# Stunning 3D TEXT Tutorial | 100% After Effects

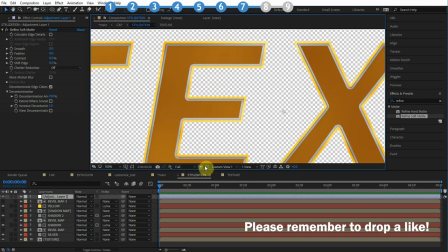[12:24]
So let's see how this cap looks in the main composition.
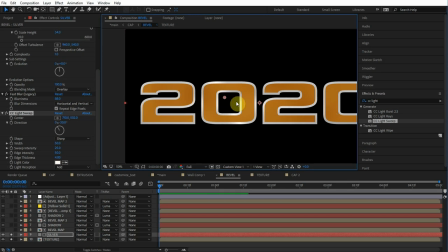[12:31]
It also looks pretty cool if you add a light sweep to the texture on the silver bevel.
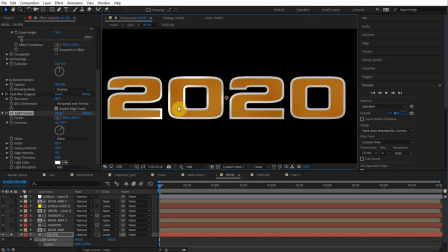[12:36]
That's the cool thing about having this setup where we create the bevel map, then apply a texture to the map, because we get to style the texture however we want.
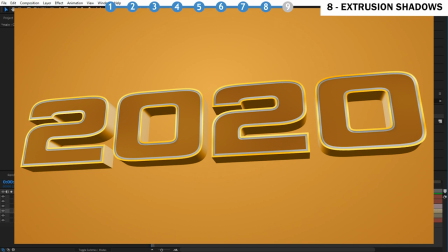[12:45]
Alright, so now let's create these shadows we have here. You can see it makes a huge difference, that ambient occlusion feel.
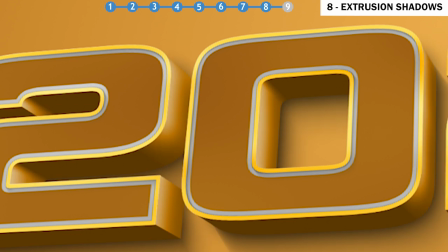[12:52]
And if you look on the extrusion, you'll see there's some shadows there as well. The extrusion does look kind of boring, so that's a nice way to add detail.
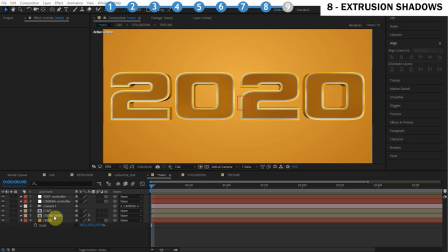[12:58]
So let's go ahead and do that first.
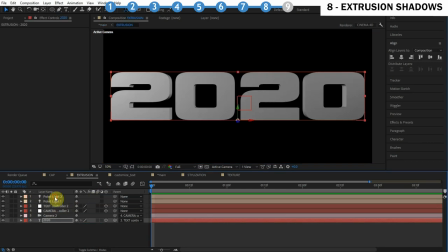[13:00]
Let's go into the extrusion composition, and let's just select both of these lights, hit AA for the light options, and we just want to turn on cast shadows.
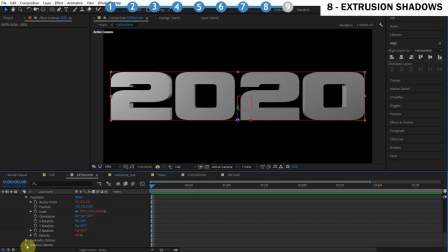[13:08]
We also have to turn on cast shadows for the text layer itself, so go to the material options, turn on cast shadows, and there we go. This makes it look so much better. It adds that ambient occlusion feel, makes it look way more realistic.
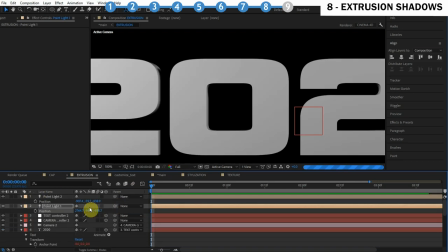[13:21]
So we can basically play with the Z position of these lights to control how much of the shadow we want to project on the text.
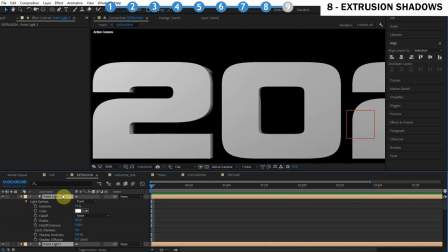[13:28]
Probably want something like that. And the next thing you can do is play with the shadow diffusion. I like to turn this up to maybe like 20 pixels. That's just gonna blur the shadow, and it just, like I said, it adds that ambient occlusion feel. Makes the text look way more natural, and we can also play with the shadow darkness, maybe 75.
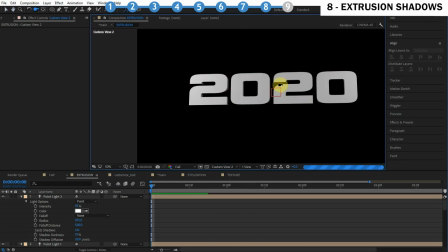[13:47]
Awesome tricks there. Now you can see the bottom of this text looks really dark, and what we'll do is actually just add an ambient light, sort of brighten up everything.
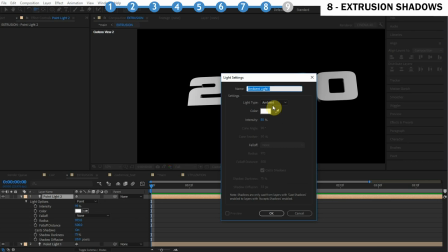[13:55]
So let's go to layer, new, light. Maybe we'll do an ambient light at intensity 25%.
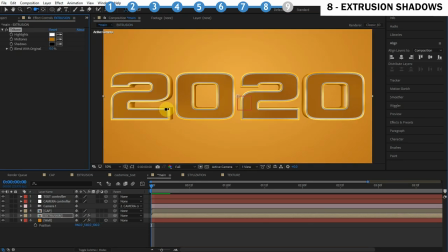[14:00]
Something like that looks pretty nice. Now let's see how this looks in the main composition. Wow, so you can see that looks really nice.
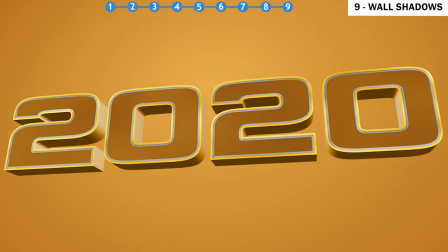[14:08]
Now the last step, which is a really important step, it's an awesome technique, is to add shadows to the wall so it actually looks like the text is on the wall.
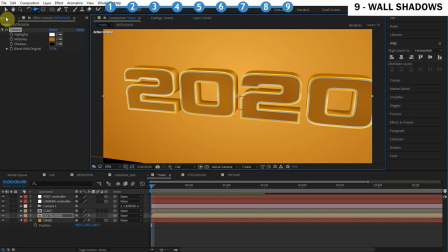[14:17]
You're going to see that this makes it look completely different. So to do that, I'm going to duplicate the cap composition in the project window. We'll call this shadow, and we'll drag this below the extrusion layer.
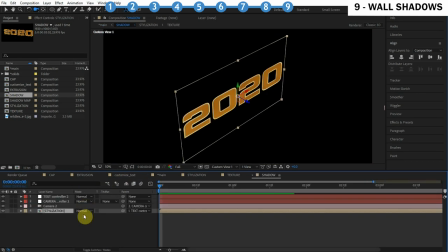[14:28]
Now we want to go in this shadow composition and push it back in Z space as much as the extrusion, so maybe 100 pixels.
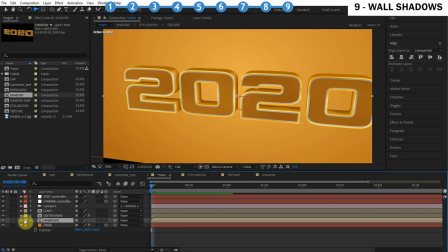[14:34]
So it should be at the very back of the extrusion here. And basically we want to fill this in with black and blur it so it blurs onto the wall.
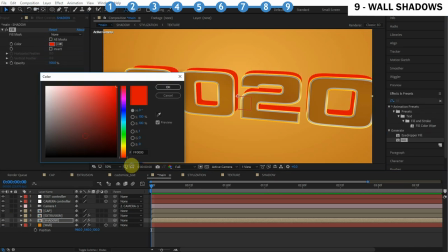[14:41]
So let's fill this in with black. Turn off the extrusion so you can see what's going on. Let's fill this in with black. And basically we're gonna blur this in a few different ways, create an awesome shadow.
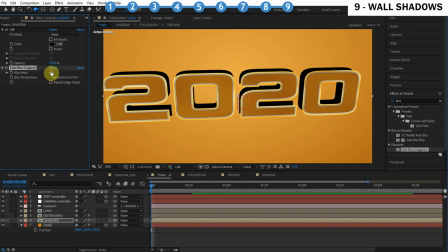[14:49]
So the first way, we can just add a fast blur, just however much, we can turn the extrusion back on. And now you can see that it looks like the extrusion is making contact with the wall because of that shadow, that ambient occlusion feel.
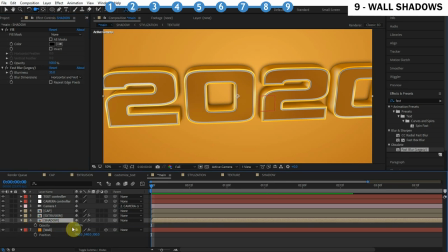[15:02]
I'm gonna turn down the opacity of this layer. And we can also duplicate this shadow composition, Control D, and we can apply a CC radial blur, so we can kind of blur it down and to the right.
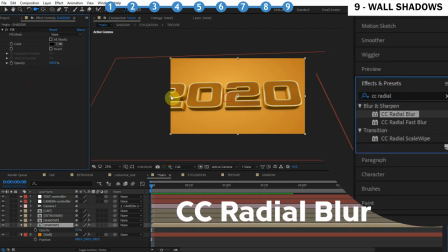[15:13]
So I'm gonna remove the fast blur and let's apply CC radial blur. Let's make the center point way up and to the left.
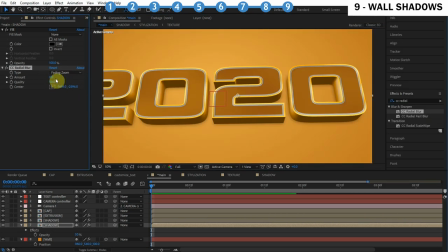[15:20]
And we'll change the type to fading zoom. And maybe we'll do the amount about 5. Something like that. Now you can see that looks a lot nicer with that radial blur. But anyway, you can see that blur makes the effect look so much nicer and so much more realistic.
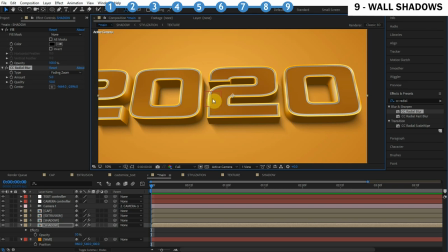[15:34]
That ambient occlusion feel. It really feels like it's on a wall or on a surface. Alright, so that pretty much wraps up this orange 3D text design.
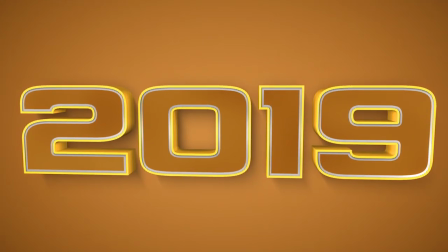[15:41]
Lust your eyes at this final result here. Very lively and professional.
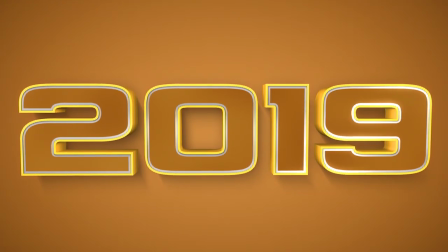[15:46]
I hope we covered everything pretty well, but I'm going to try to respond to a lot of your comments, so please comment your questions.
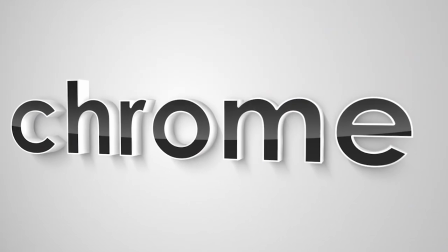[15:52]
Okay, so let's now have a look at how to create this clean reflection sweep design.
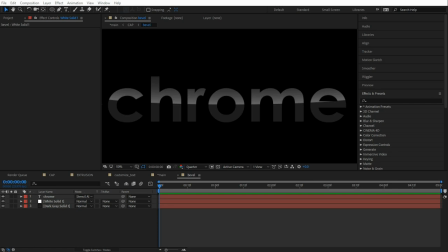[15:57]
It uses mostly the same techniques we've already learned, so this won't take long at all. Now the first thing I want to have a look at is this reflection sweep we talked about. This is really simple. So how do you create this reflection sweep? Well, simple. Let me delete this solid.
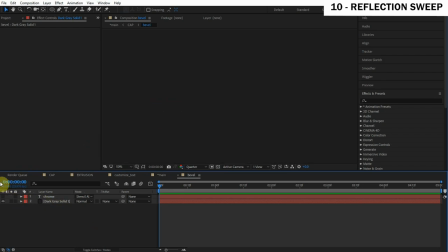[16:11]
And remember, we have this set up with this dark gray solid that's stenciled to the shape of our text.
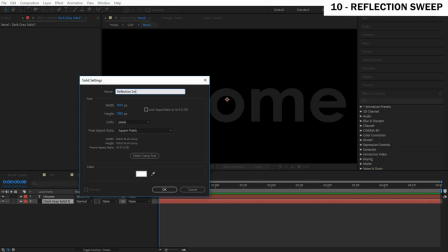[16:16]
We talked about that earlier in the tutorial. So let's create a new solid. And basically we're just gonna mask the reflection sweep shape.
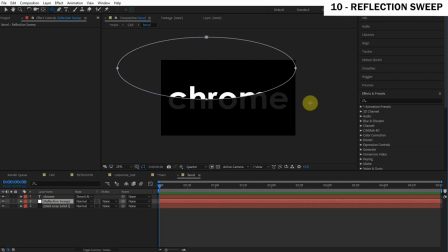[16:25]
So let's just grab the ellipse tool, or you can grab the rectangle tool, whatever shape you want. And basically we're gonna draw this shape. I'll just move these down so it'll be a little bit flatter.